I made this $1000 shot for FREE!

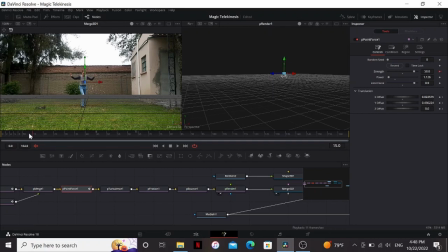So that starts at around frame 15. So I'm gonna put a keyframe on the strength and then go maybe 5 frames back and set it to 0. So now they'll be on the ground, but then when she starts moving, they'll head into that one point. The problem is they're still moving before that. That's because of the P turbulence.
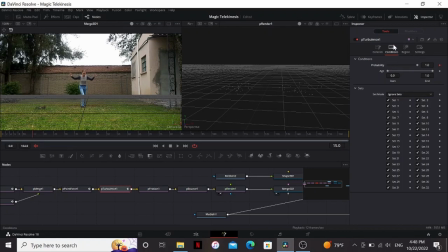So what we can do is go to frame 15, and put a keyframe on the probability in the conditions tab, then go back to frame 10 and bring that all the way down. So the probability is basically the chance of the P turbulence affecting it. So if I bring it down to 0, there's a 0% chance it'll affect it.
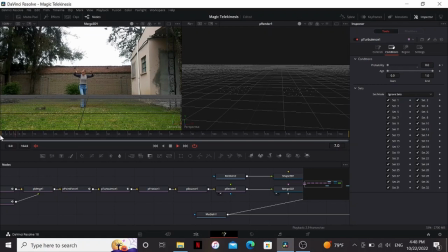At 100, there's a 100% chance it'll go. So they start still and then they fly up to where she's summoning them. Now you can also see that she starts pushing them away. So what I want to do at this point is add a P directional force, bring the direction to 0 and the direction Z to 90.
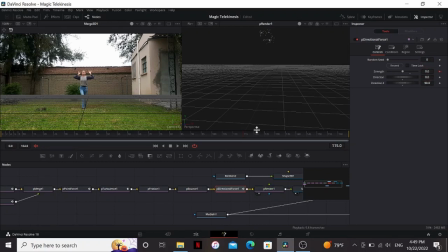So I'm going to put a keyframe on the strength set to 0. And then when she pushes out her arms, I'm gonna bring it up to 5.
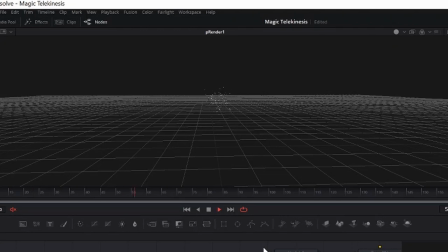So it'll look like she's shooting them out. Now if we play that, you can see they're moving up into a ball, going up, and then shooting out.
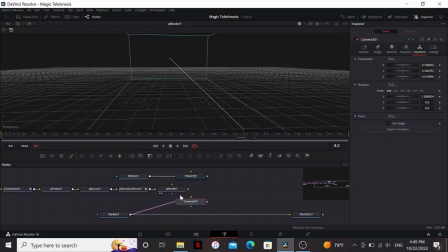That's looking pretty cool. Now we can delete that merge 3D, that was just for that step. So now we need to take these particles and give their motion to this brick right here. How do we do that? It's actually pretty easy. We can use a node called replicate 3D.
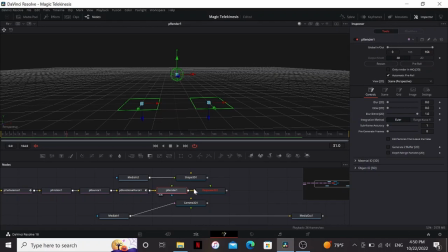So basically what it does, it'll take an input, which is our particles here, and then replace it with another input, which will be our bricks.
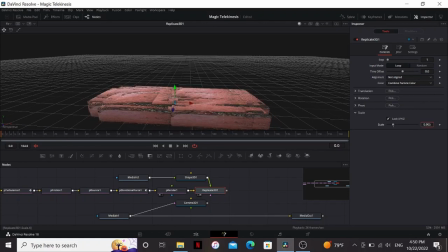So if we look at that, we can see the bricks are way too big. So I'm gonna bring down the scale to something that makes a little bit more sense.
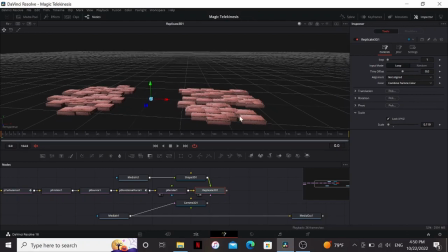You can also see as I move around, they're kind of glitching in and out of each other. That's because the tops of them are in the exact same place.
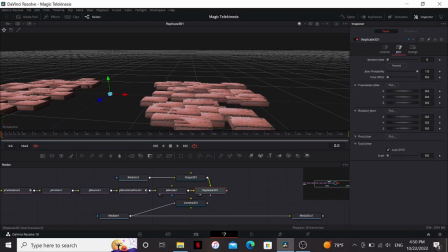So what we can do is go into the jitter tab and just bring the Y jitter up just a little bit so they're not on top of each other.
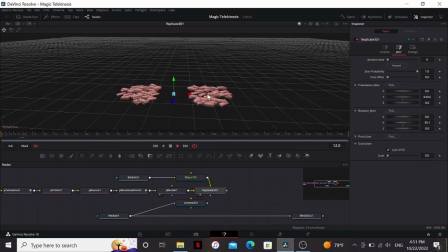We can also bring up the Y rotation jitter just so that they're not all facing the same way. So if we hit play, you can see that they all point the same way, and that doesn't look great. So what we can do is, before they start moving, put a keyframe on the X, Y, and Z rotation jitter, and then go to the end of the shot, and just bring them up to something pretty high.
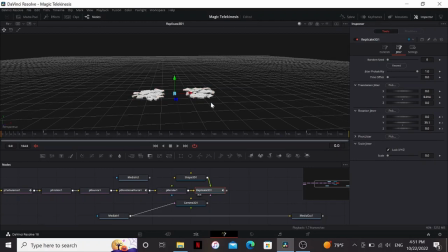Now, if things aren't running back smoothly for you, you can unplug the material, and that should make it run a lot faster.
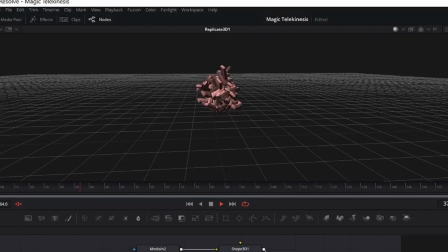So now we have a pile of 3D bricks moving up with the exact motion of our particles.
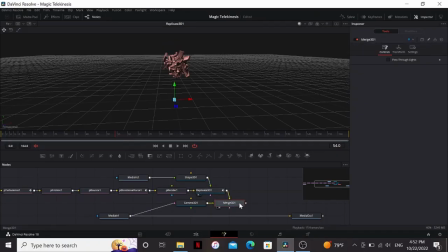That's pretty cool. So now we can merge that over our camera and add some lighting to match our scene.
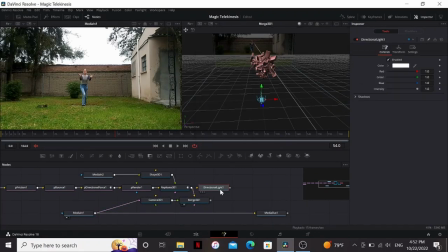For my shot, I'm going to add a directional light. Now at this point, we can take the median out of our camera. So with the directional light, the light is coming from one direction. So all you have to do is change the rotation of the light to change where the light is coming from. I'm going to match the angle of my light. Since it's a pretty cloudy day, I'm going to add an ambient light and bring that up a little bit.
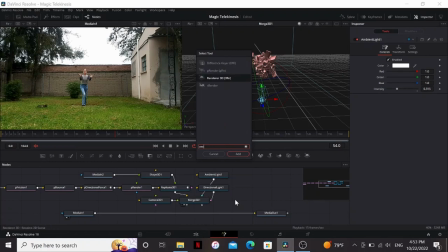So now let's render this out. So I'm gonna add a renderer 3D and plug the merge into that.
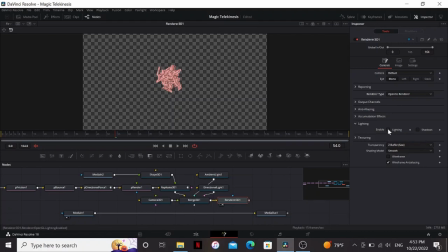Now change the type to OpenGL. That just makes it run a little faster on my computer. Then I'm gonna enable lighting. Then the output channels, I'm gonna click on Z and vector. Then in the image tab, I'm gonna change the depth to float 16. So first, I'm gonna add some ambient occlusion and drag the camera into that. So if I bring this to the viewer, it turns red.
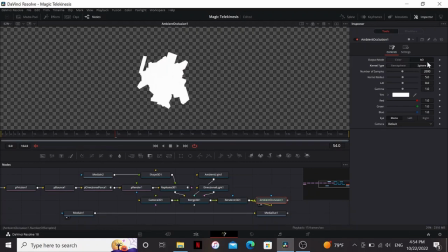I just have to change the type to sphere and that'll fix that. So I'm gonna zoom in a little bit. Then I'm just gonna bring down the kernel radius until I start seeing some ambient occlusion. That looks pretty nice. Then I can change the output mode to color. Then I'm gonna add some vector motion blur.
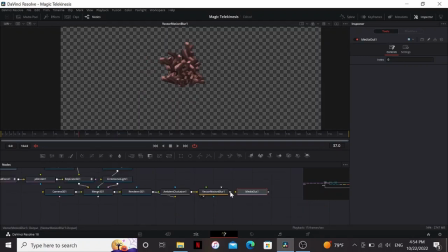Add some motion blur to it. So now I'm gonna connect this to the media out. So I wanna render this with alpha.
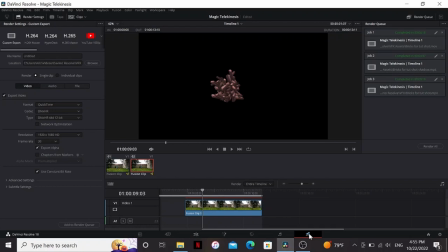And if you've watched this channel before, you know, rendering with alpha has never worked for me. But that was in DaVinci Resolve 16. When I upgraded to 18, that was fixed. So I just gave it a name and location, then changed the format to QuickTime, changed the codec to DNHR, and then clicked export with alpha. Then added that to the render queue and render it. So I'm also gonna render a shadow pass.
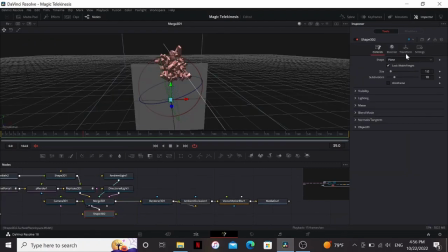So what I'm gonna do is bring down a shape 3D, plug that into the merge, I'm gonna keep it as a plane, then change the rotation to negative 90.
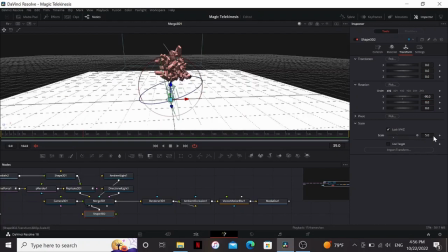For some reason, if you put it on 90, the shadows won't work. Not sure why that is, but just put it on negative 90. So right now, we don't see any shadows. That's because the shadows aren't turned on. So what I wanna do is click on this arrow here. So right now you can see that lights are turned on, but shadows aren't.
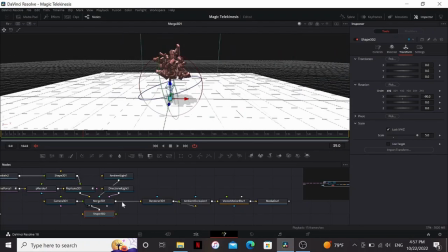So if I click on shadows, you can see the shadows right here. Since my shot was filmed on a cloudy day, this is too sharp for me.
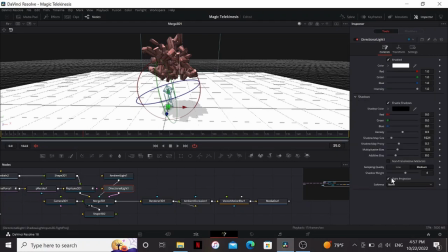So in the directional light, I'm gonna go to shadows, softness, and change it to constant.
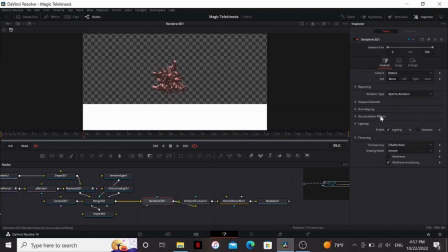Then just bring it up all the way. So in the render 3D, I can click shadows.